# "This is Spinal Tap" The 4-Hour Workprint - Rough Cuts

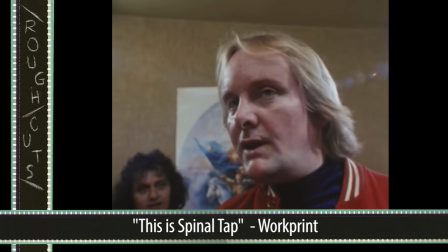We made the guarantee, come on, that's pretty good. And we didn't make any more than that. They were let in for free, is the point.
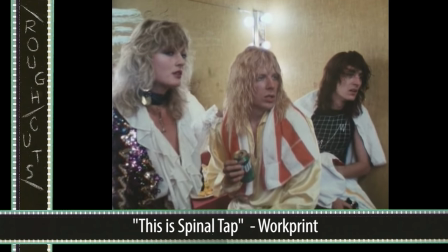What was I do for that? Well, it's the promoters. So when they leave, this is good.
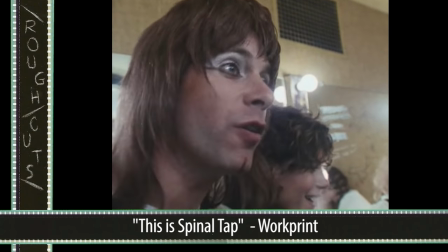When they leave, we ask them to pay. They've seen the show, they've liked the show. It's a great idea, right?
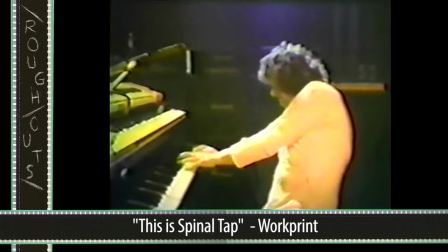But if you ever wished that more music had made it into the final film, then this provides a nice little treat.
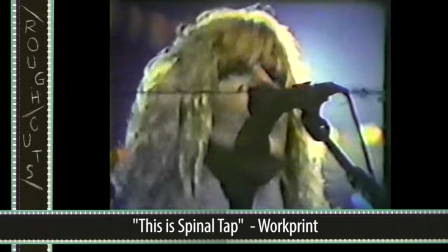Almost every song featured in the theatrical film is played here in its entirety. I really enjoyed seeing all of this lost band footage.
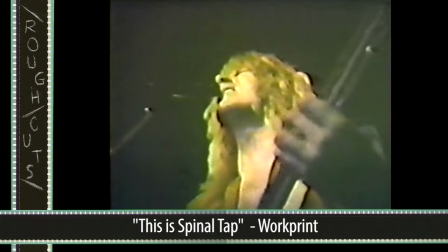Unfortunately, this is usually when the quality of the bootleg starts to plummet even further,
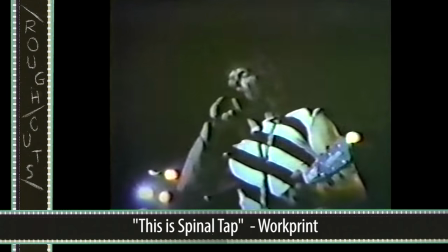making it really difficult to see what's going on. the songs aren't in the final stages of mixing either there
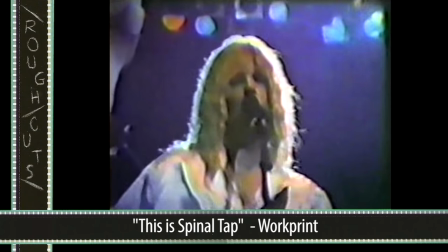are subtle differences with the finished songs and these rough versions here how
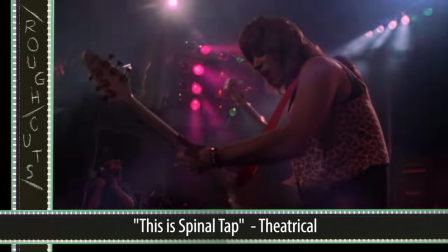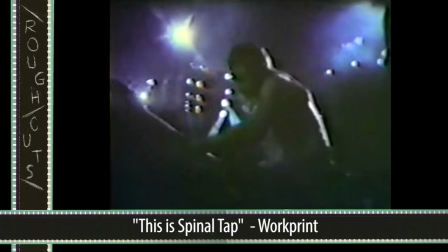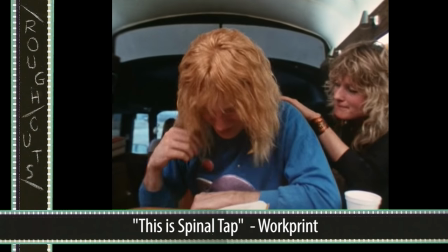about deleted scenes well there's just too much to cover but some of the highlights for me include the origins of Billy Crystal's mind
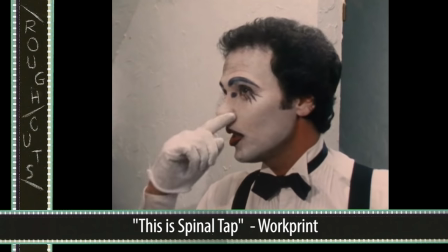catering service yeah my father my father said I started this thing you know cuz at home with food and the way my father was it was weird he said say
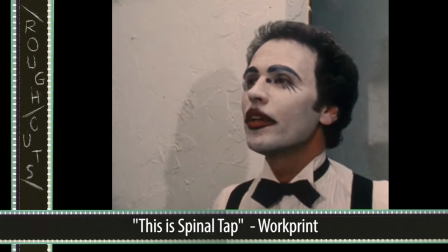the same thing every day he'd say the same thing to me. Shut up and eat. So that's what we do.
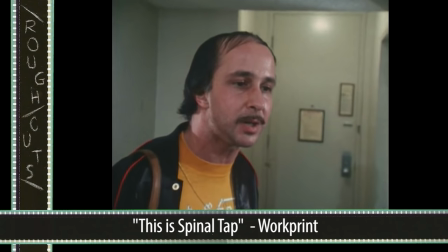That's the name of the company.
Artie Fufkin convincing the band to do a radio interview at 6 a.m.
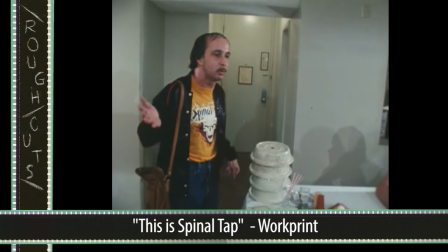Do I have to take my whole family and chain them to a radio station to get a record played?
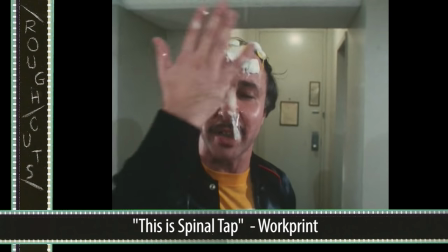You gotta understand, do I have to take a thing with an egg and smash a thing in my face to get a record played on the air today?
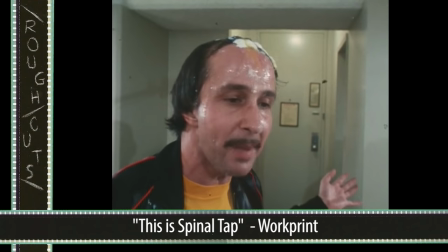You gotta know how important this is. This is important to a man.
Derek showing Marty his most recent acting gig.
See, that's why he kills me. Oh, I see. Yeah, that's a... Yeah, we thought you were shooting him.
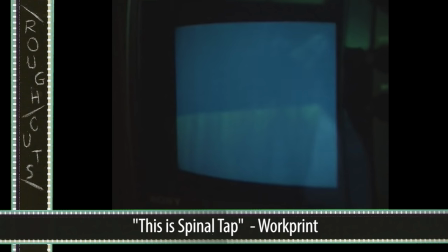Yeah, they turned it around on you. What happens now? Well, then there's the opening credits, and then the movie begins.
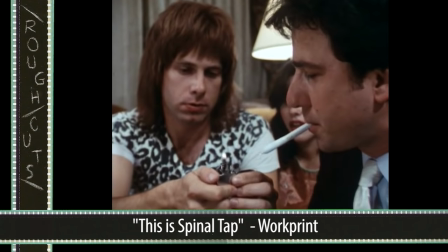Oh, that was all before credits? Oh, yeah, it's about the guy that comes in and shoots me.
Tommy the limo driver really shows how much he loves Frank Sinatra.
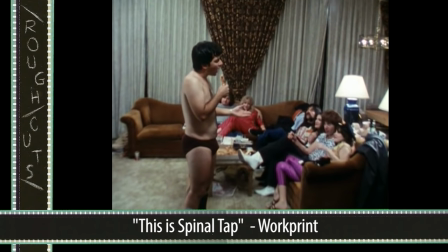Oh, love!
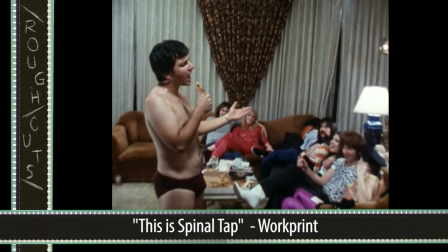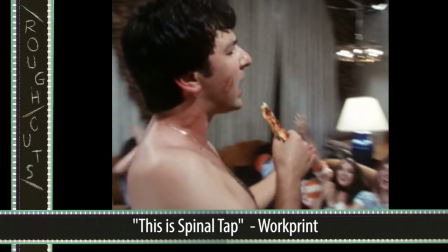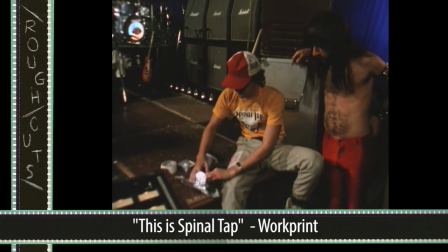And the origins of Derek's notorious zucchini piece.
It's made believable.
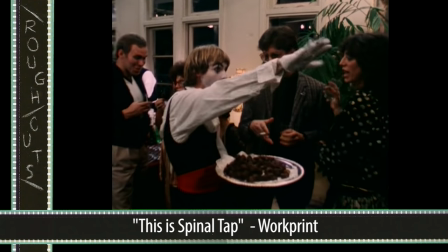Well... Some credibility is part of what we're going after.
Outside of that, the film is mostly an extension of what is already seen in the theatrical version.
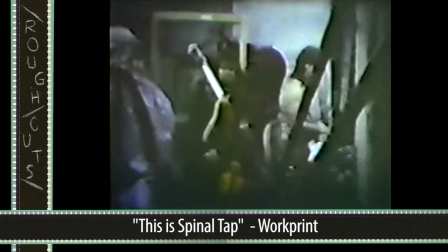For example, the scene where they're lost trying to find their way to the stage, it's a much longer scene that has many more beats and moments.
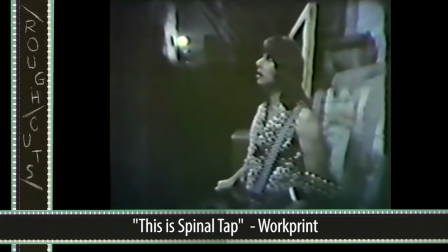I'll keep saying hello and maybe they'll find us. Hello! Hello!
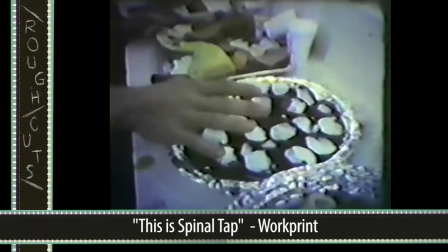Hello! Hello!
Same thing with Nigel's catering complaints.
White, white, white, white, white, white, fine, great.
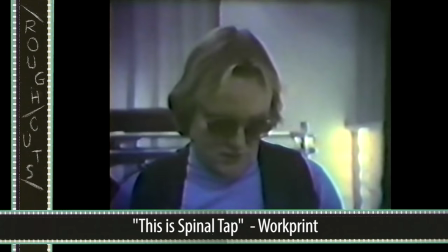I specifically said I don't want whole biscuits and then look underneath,
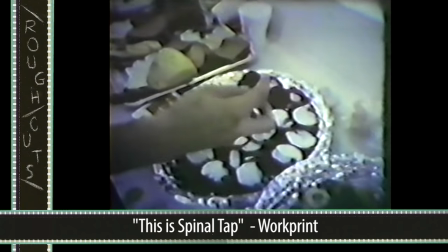flip it up, look, lurking under here is little, uh, is little circular niggmob going, I hate that.
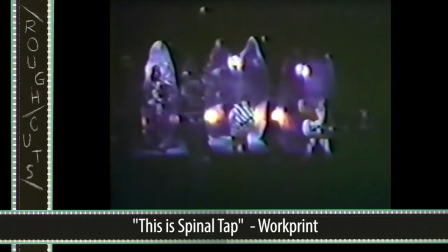There's a tendency to directly address the technical difficulties where the band is complaining to Ian.
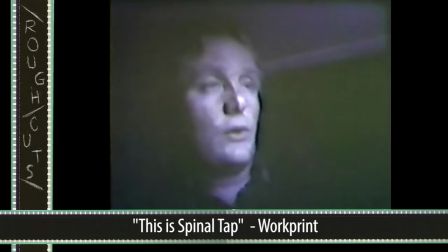Either the pod got damaged in transit or the workmanship is simply shoddy.
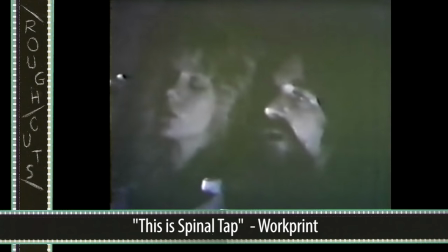I really can't, it's as simple as that. Look, it's no fucking effect if two of them open and one of them doesn't.
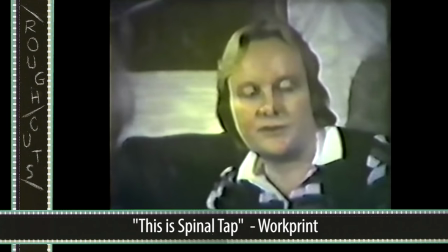The band is a little more aware of themselves here, and they dump a lot of the blame on Ian, which kind of makes his quitting the band carry a lot more baggage.
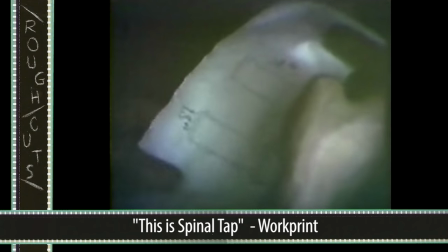There's also just a lot of little extra lines that don't really take the joke anywhere else. They just kind of repeat what's already been said.
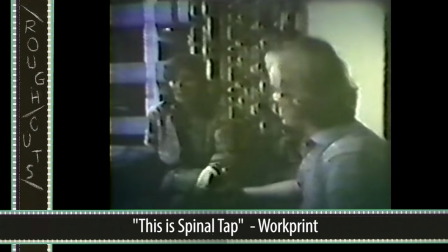Ian, I was asked- I've gotta have the whole- the whole band lay around, it's kinda- Ian, I was asked to make this piece, I wasn't asked to make a piece at 18 feet high,
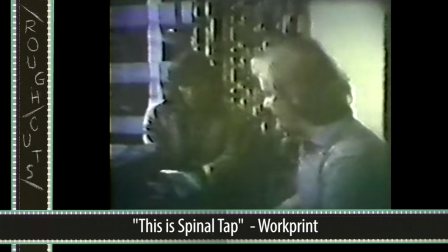I haven't heard of 18 feet before to death. Don't be ridiculous!"
Or we just see things that aren't particularly necessary.
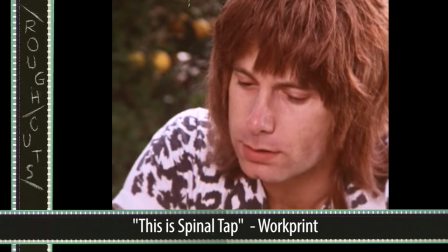Reiner makes the decision to actually check in on Nigel after he quits the band.
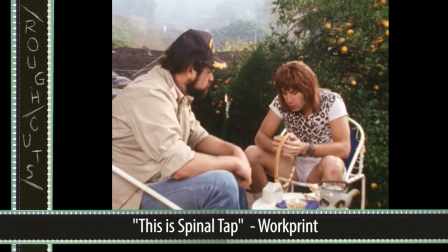It kind of makes his return at the end a little less effective because he admits to missing David and playing on stage with the group in this small little interview.
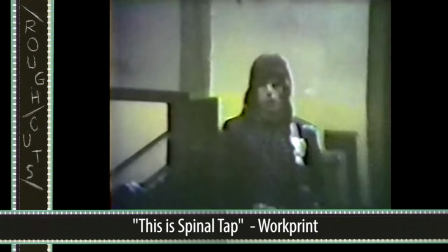It ruins the surprise when he shows up standing in the doorway at the final show, and there's less tension when they finally confront each other.